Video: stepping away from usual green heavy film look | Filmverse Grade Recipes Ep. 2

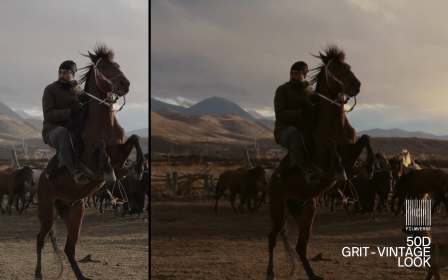Welcome all and Happy New Year. Today we are going to be looking at a Filmverse recipe based on the 50D stock.
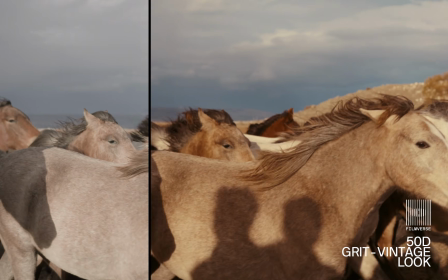This is a modern variation of the look that inspired many films in the 20th century. While organic film can be quite complex, we'll see if pulling the right levers in Filmverse helps achieve a similar look and aesthetic. Before we begin, a couple quick things. First, after a lot of positive feedback from the DI and DP community, you'll notice that Filmverse licenses have officially moved away from the subscription model. If you've been considering upgrading your tools to include Filmverse, there is a New Year's discount running right now that will reduce the lifetime price by 20%. Finally, like always, the recipe we will talk about today can be found in the Discord chats in the Filmverse recipe channel in a power grade format. All right, let's get into it. Here we are in the color page with the footage we're working on today. Let's dive in.
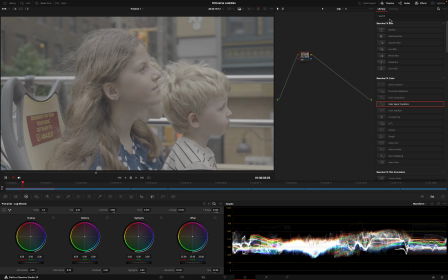First, we're going to drop the DCTL effect onto our node and select Filmverse Arsenal. Let's configure the input settings.
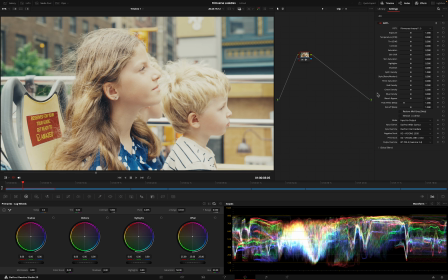We need to tell the plugin that this was shot on the Blackmagic Pocket Cinema camera with Blackmagic's wide gamut. So select the input gamut and choose Blackmagic wide gamut and the input gamma to Blackmagic Film Gen 5.
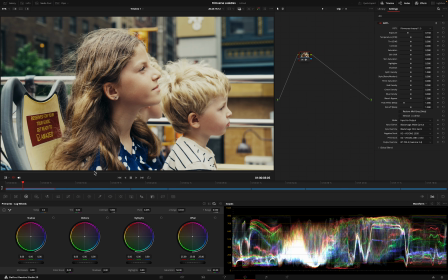Now let's adjust the exposure. I'm going to select the Kodak Vision 3 50D as the film stock emulation.
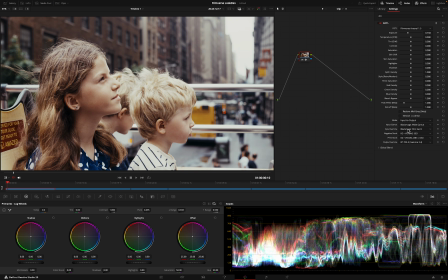This will serve as a good foundation for us to begin with. After this, let's work on the white balance. We can shift this image towards a slightly cooler color temperature and add a subtle green undertone to it.
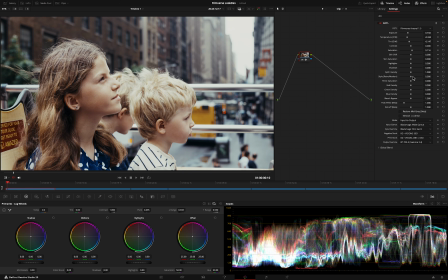I want some additional saturation here, but instead of increasing standard saturation, let's increase it with the filmic saturation.
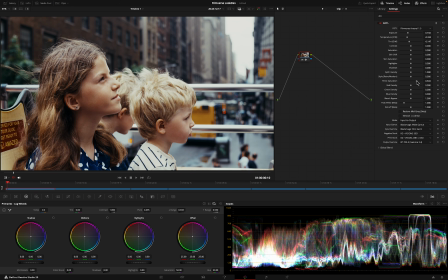That's going to make the colors a little more dense while maintaining that natural film-like quality. Now let's reduce the contrast slightly, and this feels good.
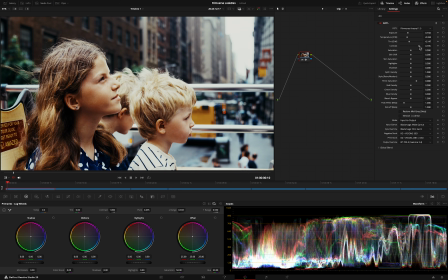Here's something important to notice. If we increase the contrast, the tonality of the colors shift.
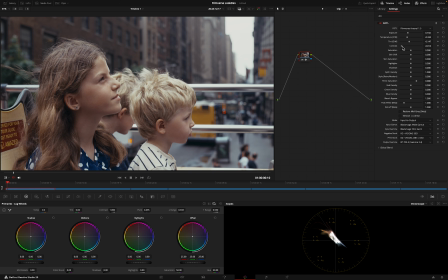We'll see more tonal separation, more of a split tone effect. But if we reduce the contrast, we get a more monochromatic look, which is exactly what we want. Contrast and saturation go hand in hand. Let's also pull back the highlights just a bit.
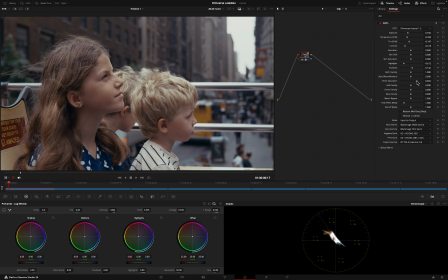This is looking good. A little bump to the film saturation would be nice, and an increase of the density as well. Now, there's a chance that this is a little darker than what the cinematographer was originally aiming for, but keep in mind, you can always compensate for that using the exposure slider.
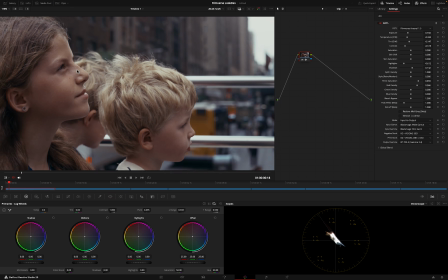For now, let's continue playing around with this look. We're going to use the style slider here, shifting it towards the left adds a bit of a retro touch.
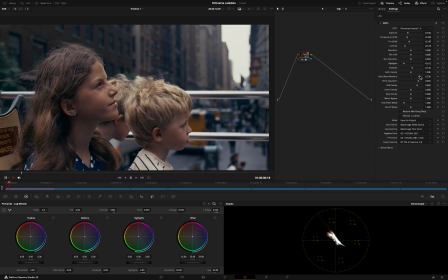If you shift it towards the right, you'll notice it adds a more modern touch. So we'll shift it slightly towards the left for a vintage feel. Let's add another node. What I'm going for here is an additional adjustment using the color wheels
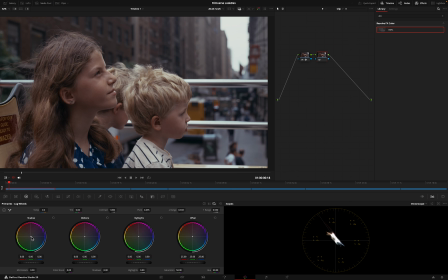in log mode and subtly adjusting the shadows. We're going to pull the shadows slightly away from their current tone to add some separation. Let's call the first node Filmverse and the second node Adjustment.
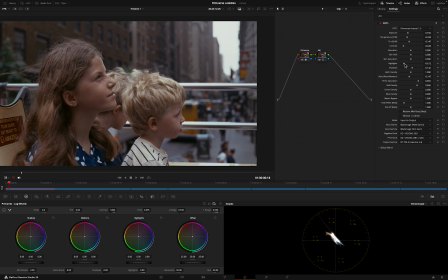As a final touch, let's lift the highlights just a bit. And there we have our look.
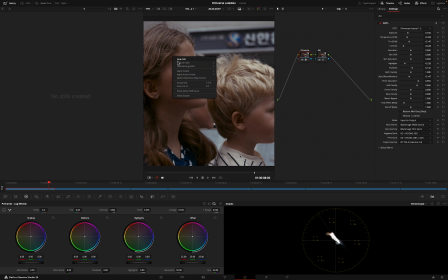Let's save this as our hero grade and apply it to the next shot. Now, of course, this shot is running a bit too cool compared to where we'd actually want it,
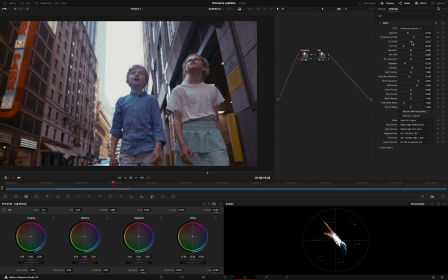so I'll slide the temperature slider towards warm and add a touch of magenta. Let's also see if adjusting the skin saturation does some good stuff for us here.
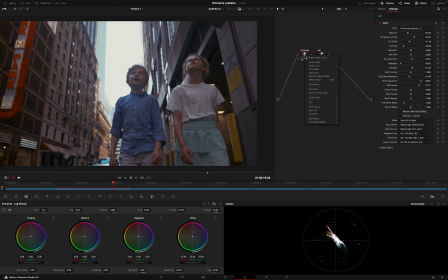All right, that seems good. Let's increase the warmth just a bit. Before we finalize this shot, I'm going to make a minor adjustment. The blue here is coming off pretty strong, so if we select everything that is blue and reduce the saturation, yeah,
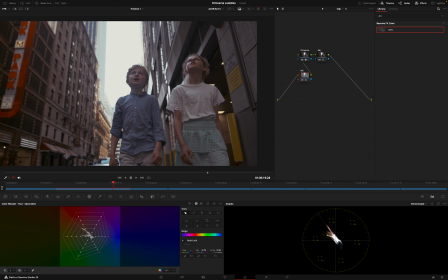that's more like it. And although the image is looking maybe a bit flat now, we're gonna increase the contrast slightly. Yeah, good. Let's add a serial node and call it highlight control. We're gonna go into the log wheels here and gently nudge down the highlights.
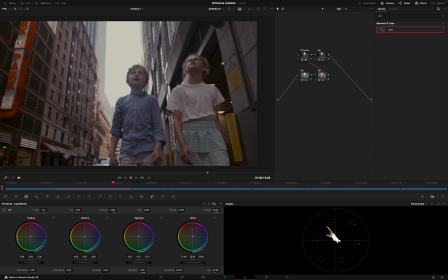Yeah, pull them down just a little bit. Let's grab a still from this.
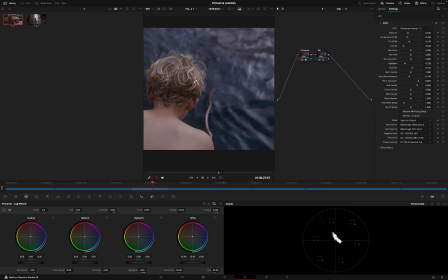Now let's apply our first grade to the next shot. And this already is looking great.
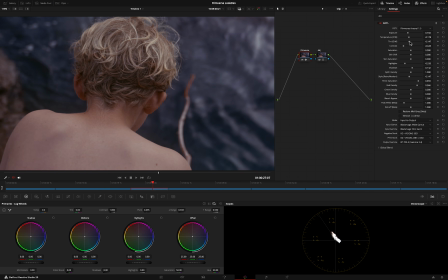What I'm gonna do is adjust the tint and temperature sliders just a bit, pull it a bit away from magenta.
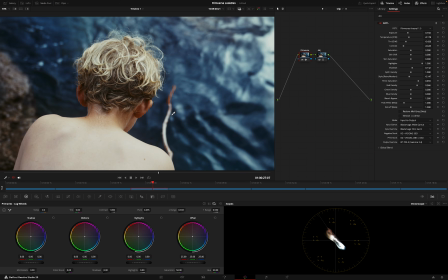Again, if we add extreme highlights, the whole tonality and color changes, so we're gonna reduce that a bit.
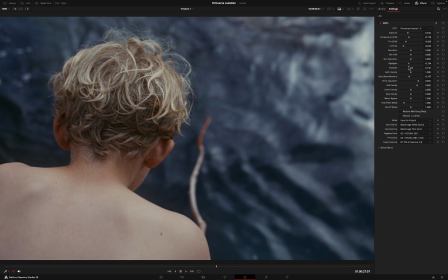Let's play around with the contrast. If we increase the contrast, you'll see the whole color shifts and becomes more split toned.
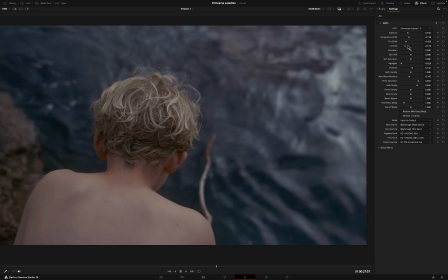And that split pushes the image to have more separation
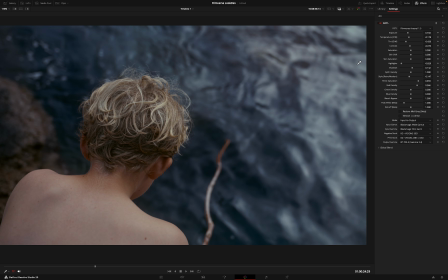between what the tone is in the highlights versus the shadows. I like it somewhere around here. Let's increase the highlights just a bit and play around until we find the right balance.
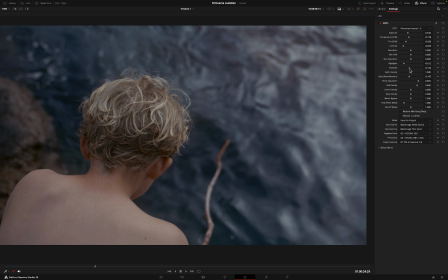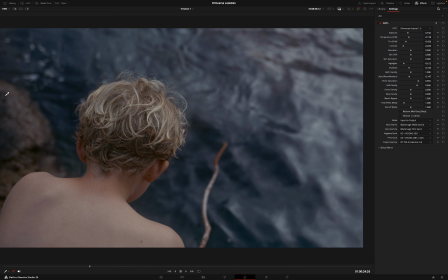This looks good. Let's grab another still.
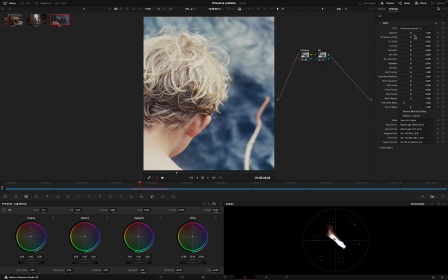Just as an experiment, let's see what we could achieve with the default settings in Filmverse Arsenal.
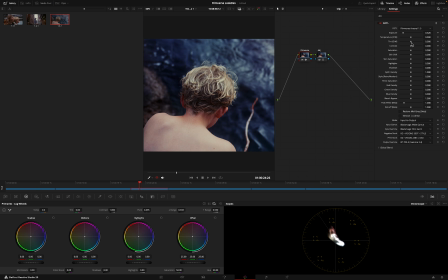So let's do a quick 500T look with minimal adjustments. Yeah, let's adjust the temp and the temperature sliders.
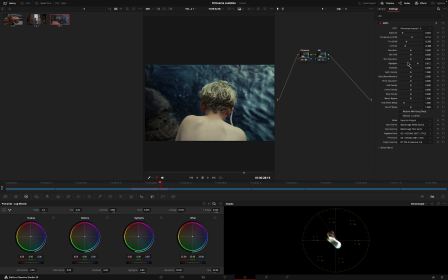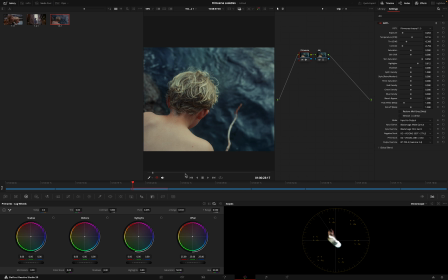Yeah, this is what classic film emulation looks like. It looks great. It retains a lot of those classic film characteristics. Now, let's apply our custom look to this shot as well, just to experiment and see what it looks like.
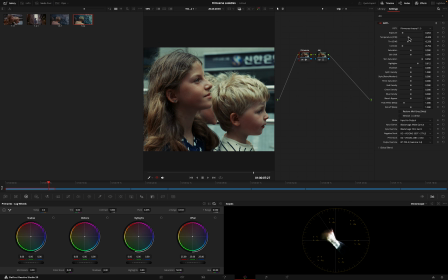Let's reduce the temperature and shift the tint a little towards magenta.
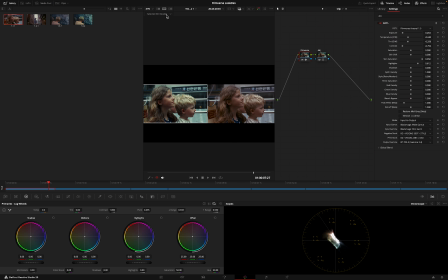This looks pretty good. If you compare this look with our classic 500T emulation side by side,
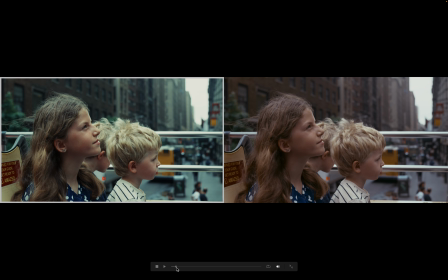these are two vastly different looks, and each has their own use case.
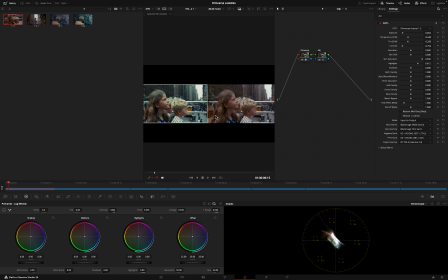It's not about one being better than the other. It all depends on what your story needs.
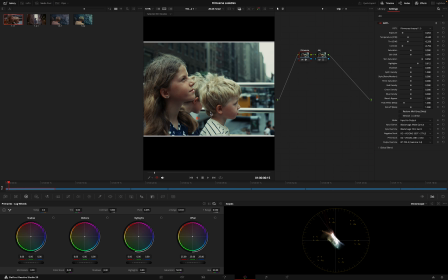Moving on to the next shot, let's apply our look.
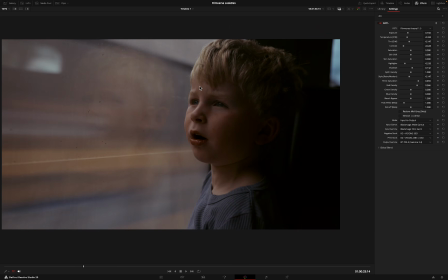And it already looks pretty good. We're gonna increase the exposure just a bit, reduce the contrast.
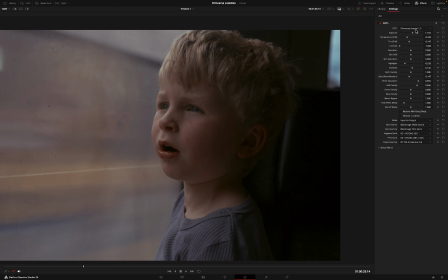We play around with a few things here, increase the shadows. Yeah, this is looking good. Let's squeeze the contrast just a bit more.